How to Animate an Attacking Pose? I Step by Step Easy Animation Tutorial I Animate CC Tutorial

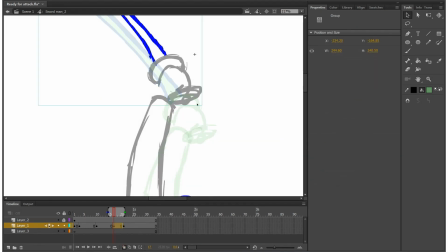736s
Let's adjust the sword and this hand, which was just as little curve to maintain the arc.
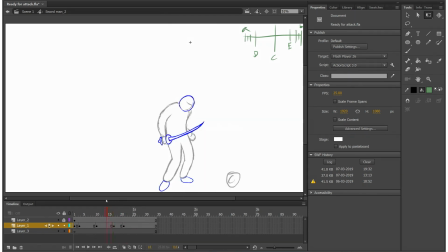745s
In the end, we need this bounce. So this guy is coming forcefully and he's settling down.
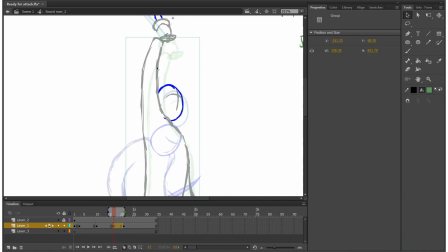755s
Let's do some cleanup stuff. We need to show that stretched hand.
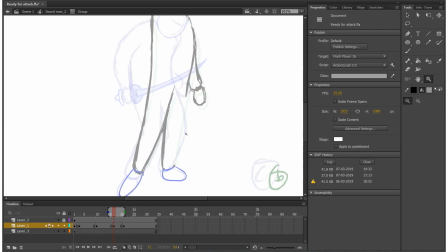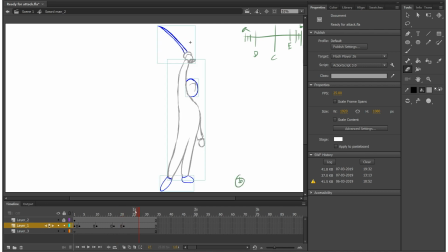780s
Now let's see how it's coming out. Yes, that feel that stretched out and relaxed. Stretched out and little bit relaxed. That is coming. Let's clean out this hand.
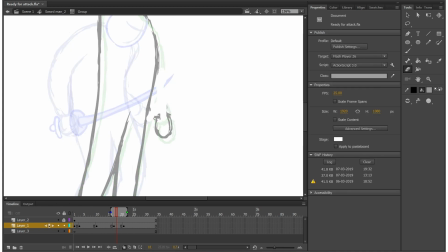While working on the sequence, this is my workflow.
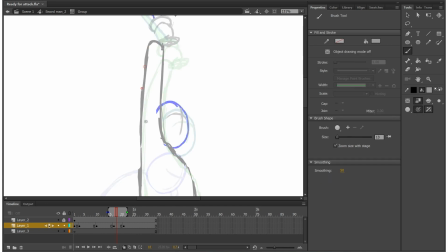812s
First I do some rough animation, then checking, then little cleanup, again checking, again cleanup.
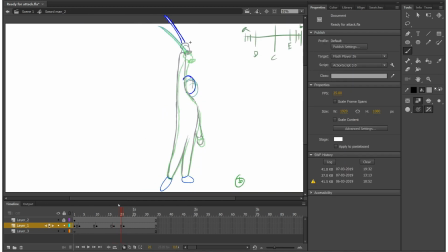820s
So this is how I am working when it comes to digital animation.
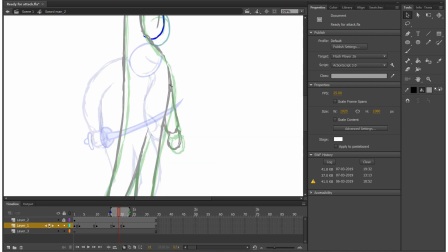825s
But yes, when it comes to cell animation or paper animation or traditional animation, at that time the process is little different.
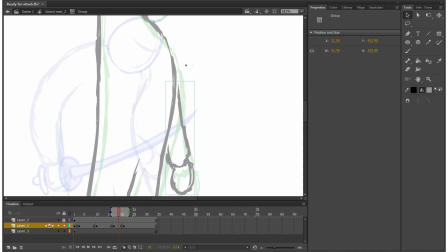834s
On paper you have to do entire rough drawing, then in between drawings, cleanup. These are the stages. And of course, when it comes to digital animation, you can see direct result, right?
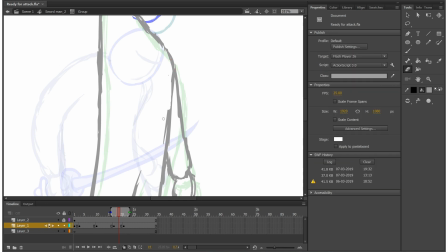848s
So you can run your animation, find the errors and fix it. So it's a quick process in that way.
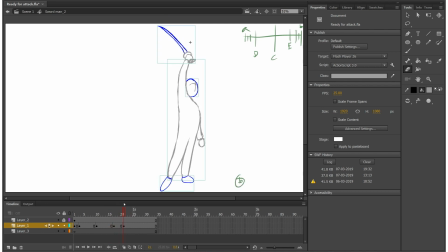856s
So yeah, let me check how it's coming. Okay, so little bit.
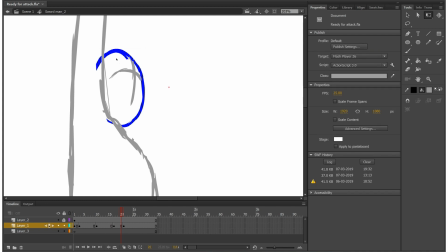863s
Let me put stretch and squash here. Fix up in head.
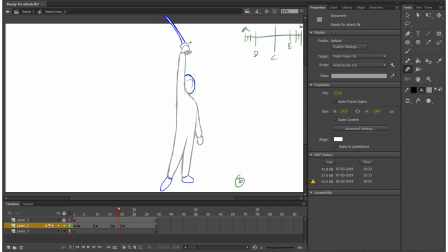Now see how the arc is working.
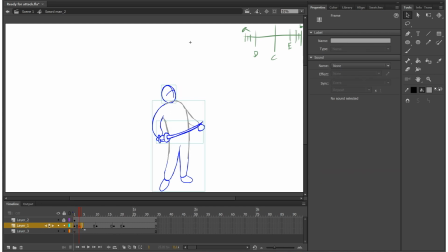884s
Now over here I want to add one more drawing to create slowing. Saving some efforts by using same drawing
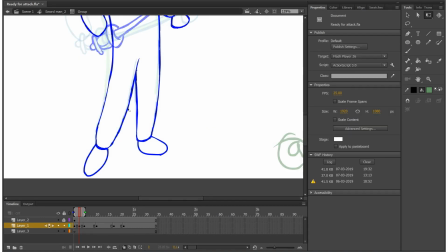899s
Our body animation is now ready. So let's move on the feet.
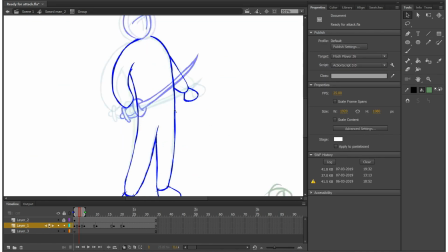906s
So over here I simply separate it out and doing repositioning of upper body.
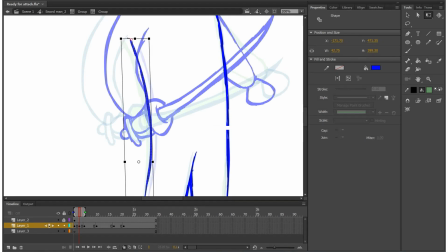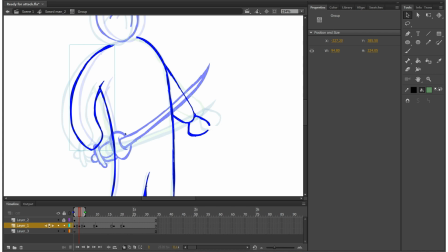925s
Little bit work on arm, repositioning the arm and sword.
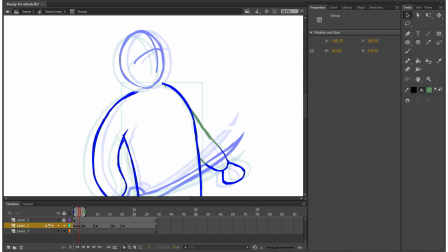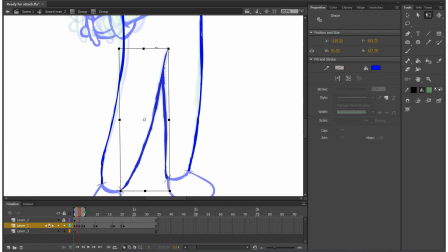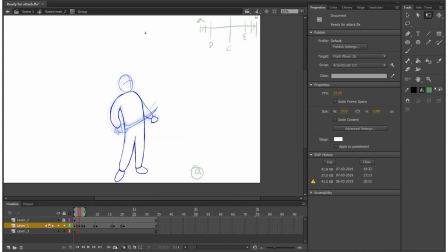944s
Now let's check. Now he is slowly coming back and the aim punch.
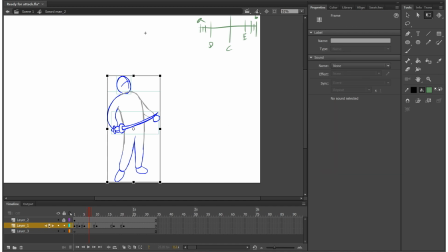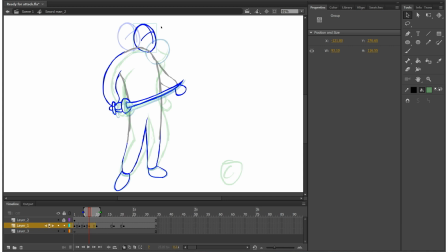965s
Now let's put one in between this pose and anticipation pose. In the next pose he bent down, so it's a total anticipation.
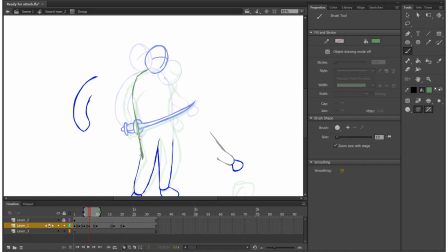975s
But over here I am not using previous drawing because the posture is changing now.